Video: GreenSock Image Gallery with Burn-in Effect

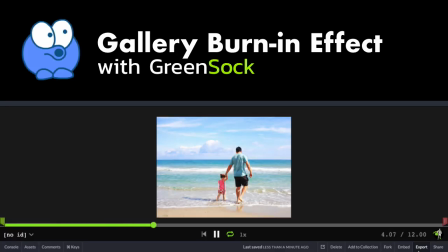[0:00]
today's lesson, I'm going to show you how to create this cool Burnin effect, and we'll use it in a simple image gallery, all right?
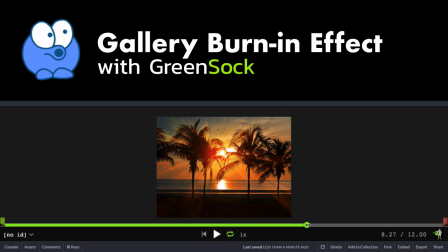[0:06]
Let me just scrub through real quick and show you that this image here is going to do like an
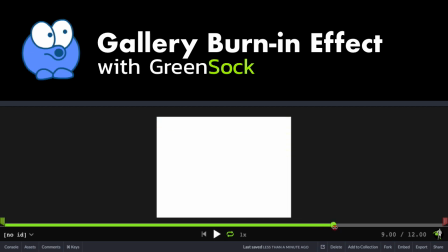[0:12]
overexposure burn out, all right, to full white, and then the next image is going to burn in.
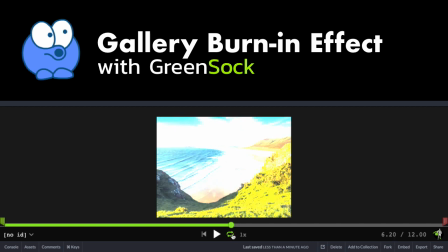[0:18]
What I really like about this effect is that even though the images are static, you know, there's some motion going on.
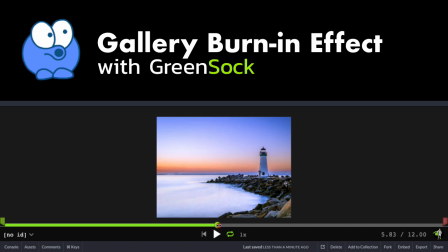[0:24]
If you concentrate on this area here, as things burn in and burn out, we have these white areas that are growing.
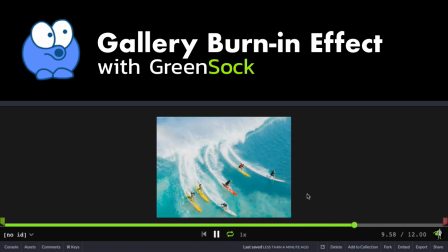[0:31]
So in real time, I just really love this effect. So we're gonna build it quickly on its own, and then I'll show you how to throw it into a gallery that loops.
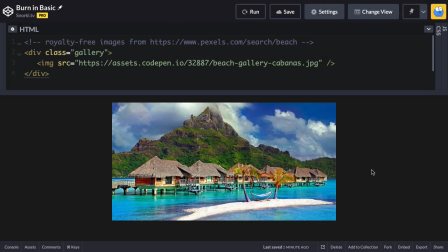[0:40]
Let's go. All right, so before we get into building a full gallery, I wanna just do this effect in isolation. So in my HTML, I have a single image inside of a gallery div, and in my JavaScript, I just have some code commented out for dev tools.
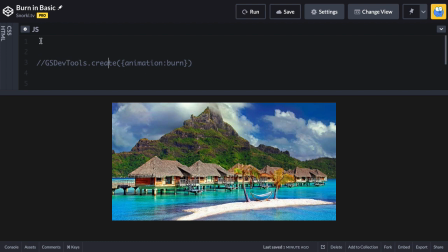[0:57]
So this effect we can show in just a single tween. So I'm gonna create a tween with the name of burn. I'm gonna do a gsap.fromTo, okay? Since I'm going to be using CSS filters for this, I don't have any CSS filters set in my CSS for my image here.
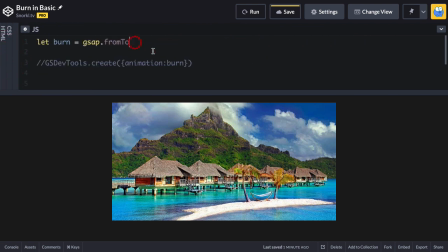[1:16]
So I need gsap to know what our filter settings are gonna be when we start and end. So the target of this tween is gonna be my image, and my from value is going to be a filter property. And as a string, I'm gonna pass in the brightness function,
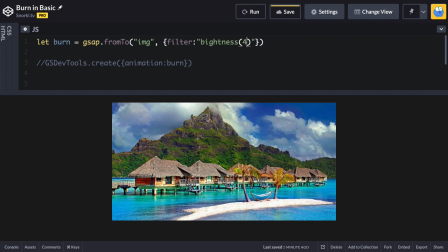[1:33]
and I'm going to use a value of 4, and that's going to be fairly bright. And I might wanna spell brightness with an R. And then I'm going to put my two values in, and what I wanna do is just go to a brightness of 1, which is the normal brightness,
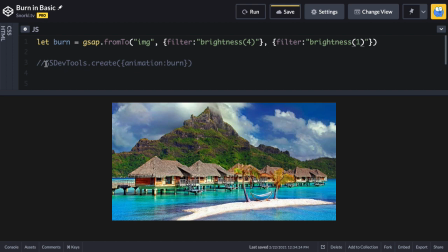[1:51]
okay? So with just this one tween here, I can turn on GS DevTools, and let's see what it does. All right, that happened fairly quick, but with GS DevTools,
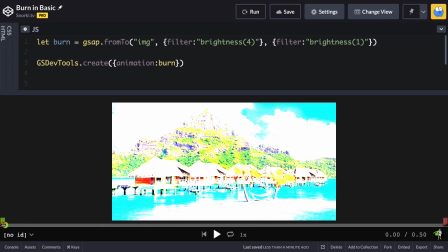[2:02]
we can scrub back to the beginning, and you can see that it starts super bright,
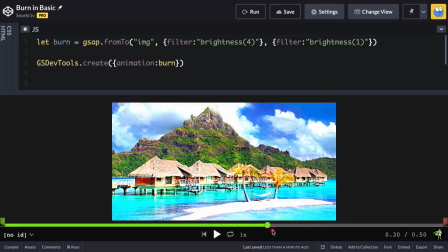[2:08]
and then it's going to become less bright as it goes to a brightness of 1,
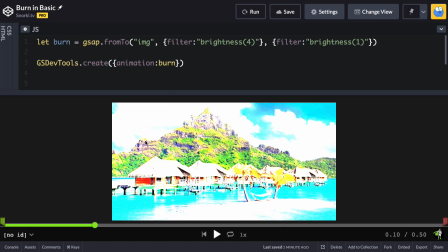[2:14]
all right? Now, if you pay attention to like the brightness up here, it almost creates the illusion of movement, even though it's a static image, all right? But we have this sort of motion of the brightness going away and fading into the actual shape of the clouds, all right?
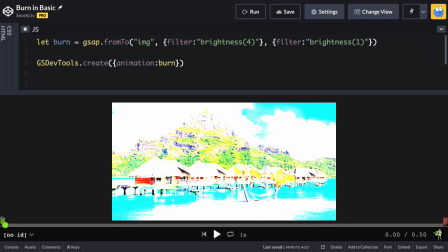[2:30]
And I just love this effect. Now, what I wanna do is have it start out fully white, all right? And in order to achieve that, I'm also going to add a low contrast. So I'm gonna start with a contrast of 0,
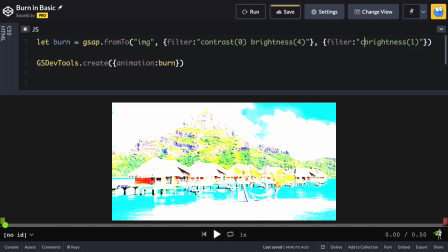[2:45]
and I'm going to animate to a contrast of 1 over here. Again, contrast 1 and brightness 1 are the default values. So let's run this.
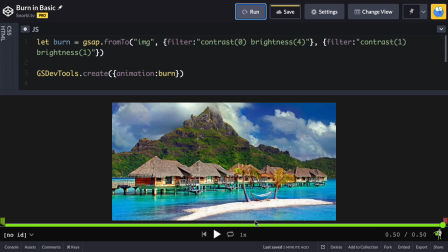[2:58]
Ah, you probably don't notice any difference, all right? You know what I can do? I can just slow down GS DevTools a little bit to half speed.
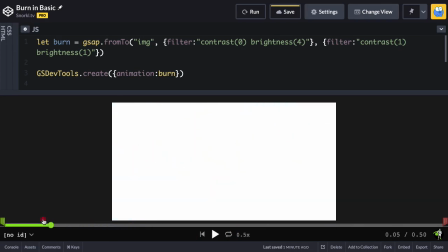[3:06]
We can play. And there you go. But really, if I go all the way back to the beginning, you'll see now that I get that full white that I was going for. But watch this, as I scrub slowly ahead,
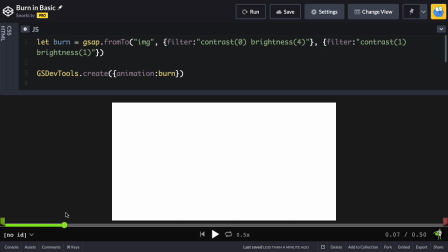[3:19]
all this time here that I'm scrubbing back and forth, there's really very little change in this image at all that I can see. It's a pretty much imperceptible, and it's not about until the playhead gets to about here,
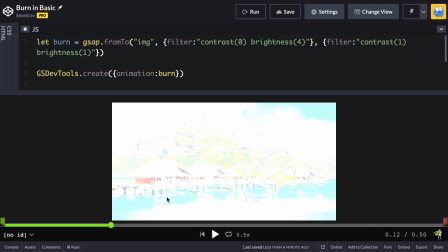[3:33]
or a time of 0.12 or a tenth of a second, that we can start to see some of the detail of the image. Now, I really don't want to be staring at just this white bit here with no change whatsoever.
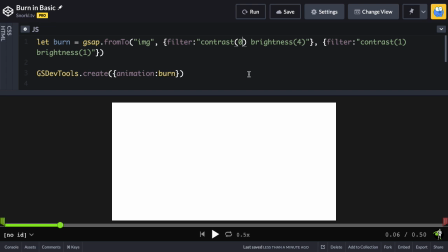[3:46]
So what I've done is I've played with this contrast value a little bit. And if I just start at 0.5 instead of 0, let's run. What you're going to see now is if I drag the playhead from the start right about here,
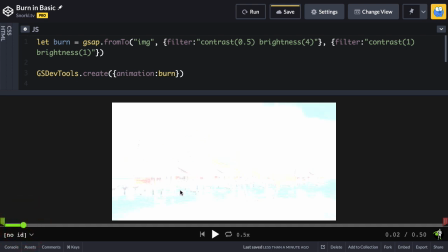[4:02]
we start seeing the detail of the image coming in with some color, all right?